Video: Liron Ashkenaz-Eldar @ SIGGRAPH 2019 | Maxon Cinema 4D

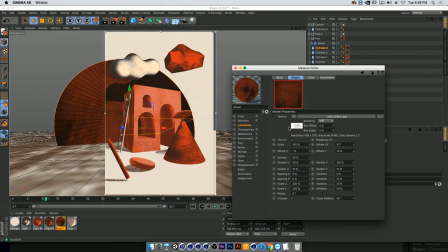And what I'm using is another kind of texture here. And I'm going to show you that texture because it's really interesting.
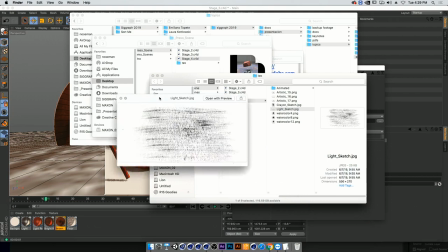I'm going to locate the image. So this texture actually has a ton of details. It's very light, but it's really good to stack on top of one another. So the lighter texture you get and the more you stack, the more variation in the texture you'll get. So I really like that it has these light strokes and then really dark strokes as well.
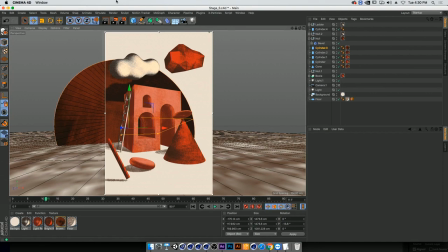And then also it's very grainy. So that's basically why we're getting this kind of grainy, sketchy looking thing.
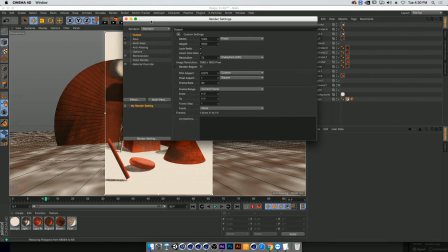And now two ways to upgrade the scene a little bit.
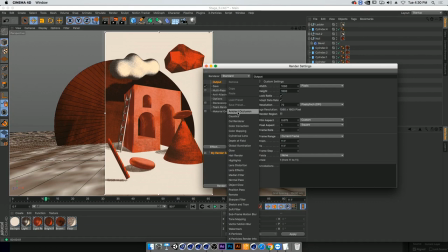One would be to add ambient occlusion.
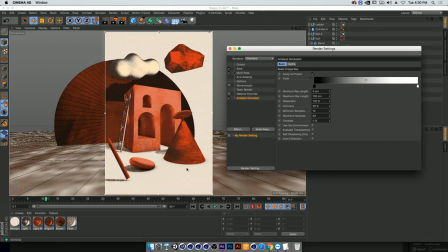And I'm just not adding regular ambient occlusion because that, for me, is a big tell in Cinema 4D. So the second I look at something and I see ambient occlusion, I feel like I know exactly where it's been done and why. So for me, that's a big tell. So what I want to be doing is actually downgrading the ambient occlusion a ton to make it grainy,
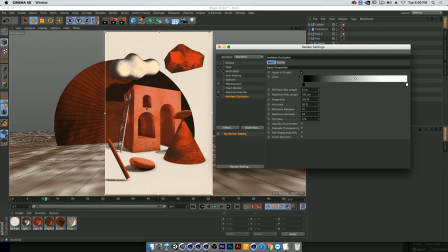to make it look nothing like ambient occlusion, but still getting these really nice contact shadows. And also, right now, we're getting contact shadows, but not enough. So first, I'm going to go into accuracy and lower that down, way down, because it's going to help my computer think, and that's what we want. And we don't really need this to be high res, so it's fine.
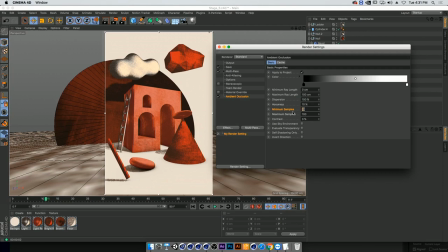Now, minimum and maximum samples, the higher we'll go here, the better and less grainy our contact shadow would be. But I want to go into 5 and 5, which would make it super grainy. You'll see that in a second. And then in my, as you can see, really, really grainy. This is kind of what I want.
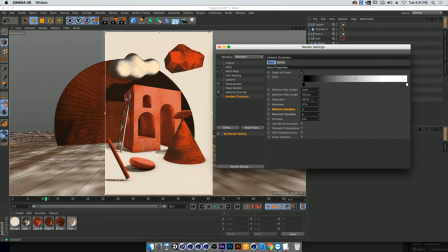Now, in my dispersion, I don't want it to go everywhere in such a dispersed way. I actually want to bring it down to about, 70. And now we start getting the contact shadow that I want that feels more stylized, that feel less cinema, that's adding a little bit more content to my scene.
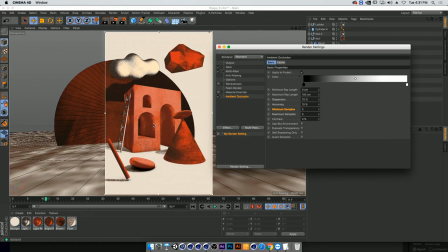The next thing I want to do is I don't want these dark shadows. My entire scene is based on these really nice red kind of warm shadows, and that's exactly what I want to be doing. I want to go and put a nice pink, light pink over here and see what that gives us.
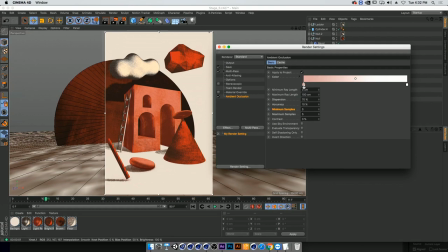Yeah, so now I'm adding a little bit more of the vibe of the scene back into my scene. I can go a little bit darker and a little bit less saturated if I want to create more of this contact shadow over here, which is exactly what I want to be doing. And then I can go ahead and play around with the contrast.
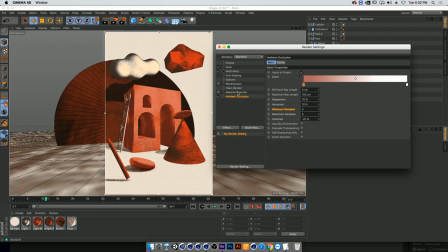If I want it to be less contrasty because I am seeing quite a lot of it, I can go into minus 20 maybe, and that will chill it out a little bit more. But as you'd see, when I turn it off and on, it creates another layer that I wouldn't be able to do without ambient occlusion here.
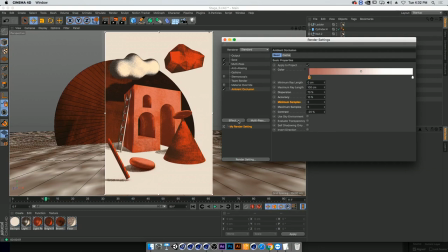So I think it adds a lot to the complexity of the scene. Now the second thing we're going to add is Sketch and Toon.
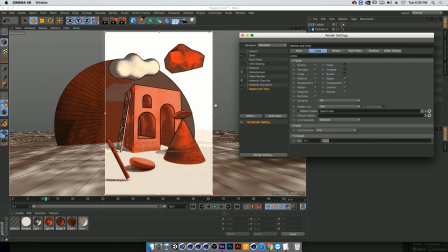And what this is going to do is ruining our scene immediately. So I'm going to go into shading, and I'm going to turn off color, and I'm going to turn off shading on the object, because I don't want my shader to be affected at all by it.
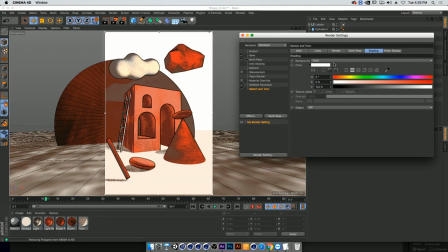All I want to do is create some strokes. So I'm going to turn off shadows here. Background shouldn't be changing at all.
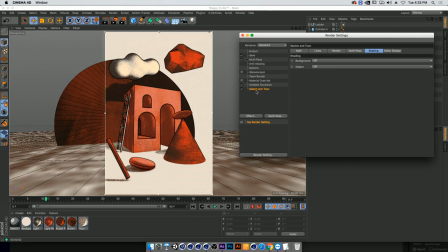And now what I'm getting is strokes on top of my original drawing, which is fantastic. Now if I go into my main line, I'm going to open this little triangle,
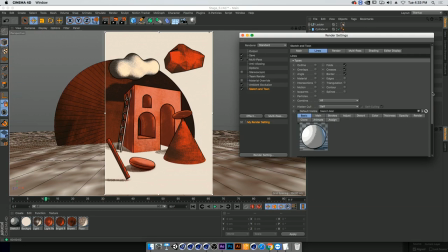which is basically just connecting to this sketch material that I have here, but I like to control it over in this window. So the first thing I want to do is these lines are way too perfect. I want to make sure that I fuck it up a little bit so it looks, you know, more realistic. The way that I do that,
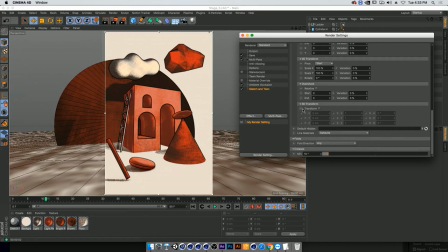I'm going to go to adjust, and I'm going to start by overshooting the lines, and I'm going to 3D transform this line.
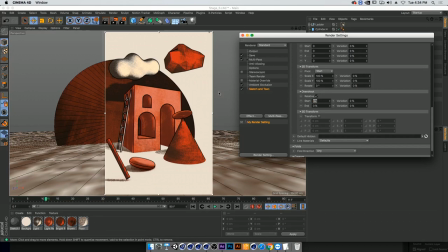So I'm going to go into overshoot, and I'm going to click relative, so we would take the length of the line and overshoot it, and I'll add about 20 degrees in both ends. Let's see how that looks. Okay, interesting.
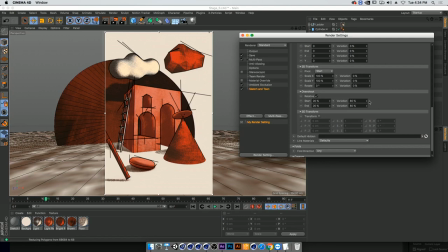Now I'm going to be adding a little bit of variation so we don't have this unanimous movement. And I'm going to go pretty high with that. Nice. Now it still feels a bit too much. Let's downgrade this into 10.
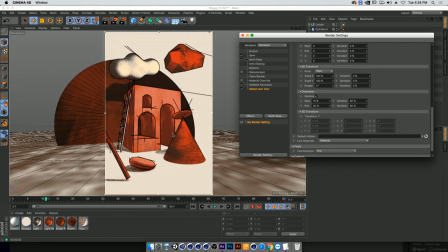Okay, we're getting there. Now what we want to be doing is we want to make sure our lines that we drew before we painted this piece was not, you know, perfectly aligning to where we drew, because we're not, you know, trying to draw that way.
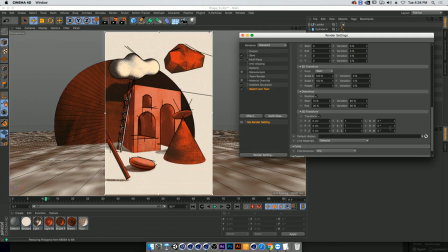So I'm going to turn on transform. And what I'm going to do is just rotate it a little bit. Basically, just make it a little bit imperfect. So I'm going to move it once, maybe twice, and then another movement in our P here.
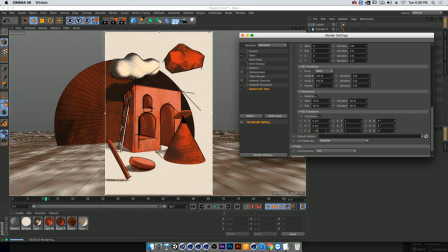Again, everything that we can do to make it a little bit imperfect. I can, scale it up a bit to bring it into position. Come on. And that would fuck up my overshoot, apparently. So let's keep that as zero. But then maybe add another rotation here.
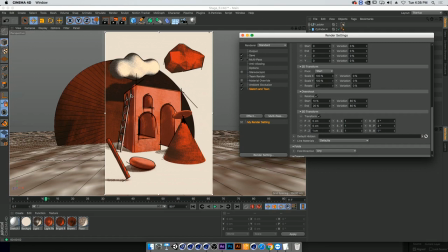Nice. So right now we're getting these lines that aren't perfect, that aren't really matching, which is exactly what we want to be doing. It played around with our overshoot as well, so we're not getting these lines going everywhere because of that playing around with the 3D transform.
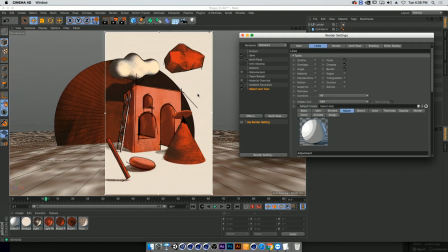And now what we want to be doing is really, make this a little bit less intense, because that's not how it would look. So the first thing we want to do, and very easily, if we'll go into thickness and we just turn on join angle, it's going to create an angle in our stroke.
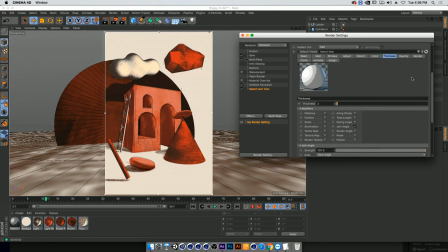So already by just clicking join angle, we're already getting a little bit more of a realistic sketch line. That's one. And then if we're going to opacity, we want to do the same thing, because if we drew a line pretty hard, then we'll be getting the same kind of opacity change in the line as much as a thickness change.
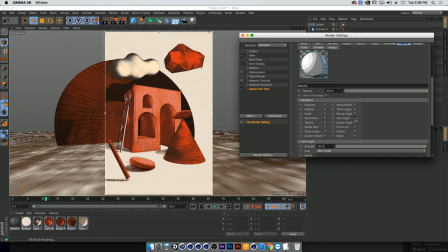So again, going to join angle. And on top of that, I'll add noise as well. So it'll make it even more random. And now after that, we have this. We can go ahead and, change a little bit about, like, how much strength it is. Are we seeing enough of it?
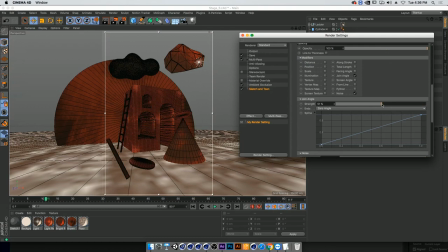It's a taste thing. Like, I like to keep it there, but just really minimalist. But if you want, like, you can play around with how much of this joint angle strength we have if you go over down here.
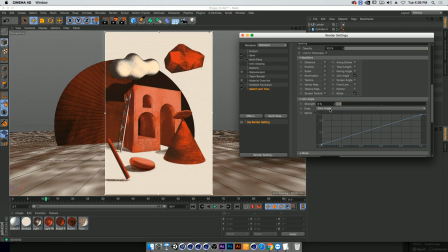And that would bring back a little bit of that opacity back, and it would be a little bit stronger.
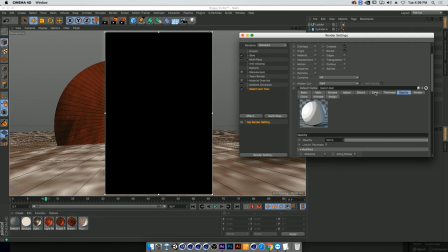But I like to keep it as that.
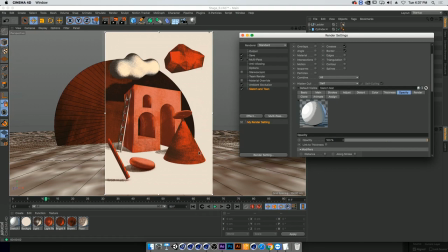Now, another way to think about it is that we do have these strokes that were drawn before our design was made, but we can also do something that's more stylized, and I like to play around with the color of the stroke.
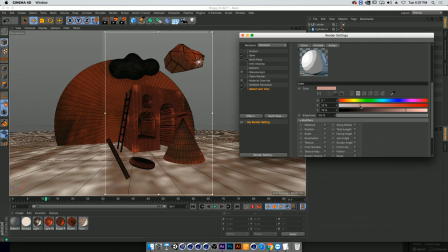So if we go, we have this like nice red scene, warm scene.
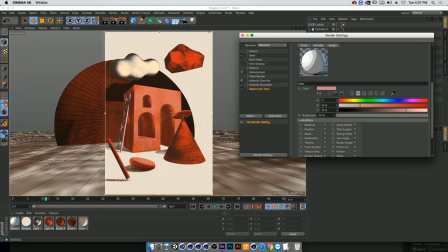If we go and we add warmer strokes that are light, that would also give us a completely different kind of look that's more stylized. And again, it's a decision, and there's so much to play around with all of these, but for me,
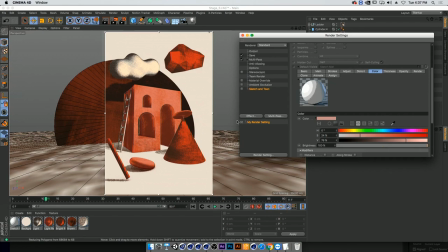just those three steps already bring it into a completely place than it was when we started, which is a little bit more flat, a little bit less details. Once this is going to work, you're going to see it. Okay, yeah. So we can start with a very clean scene. We can stay on it,
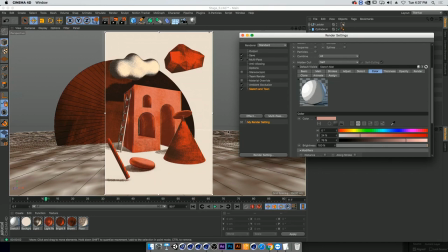but I really like to add those little notes of I was there before sketching it with a pencil kind of world.
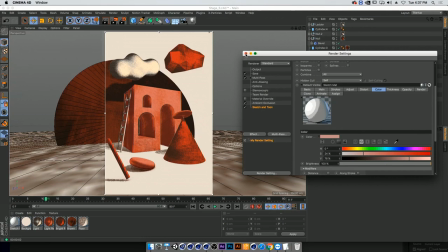So this is the end of our third part.
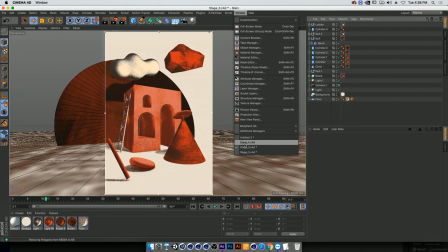And what we're going to be doing now is we're going to go into our animation stage.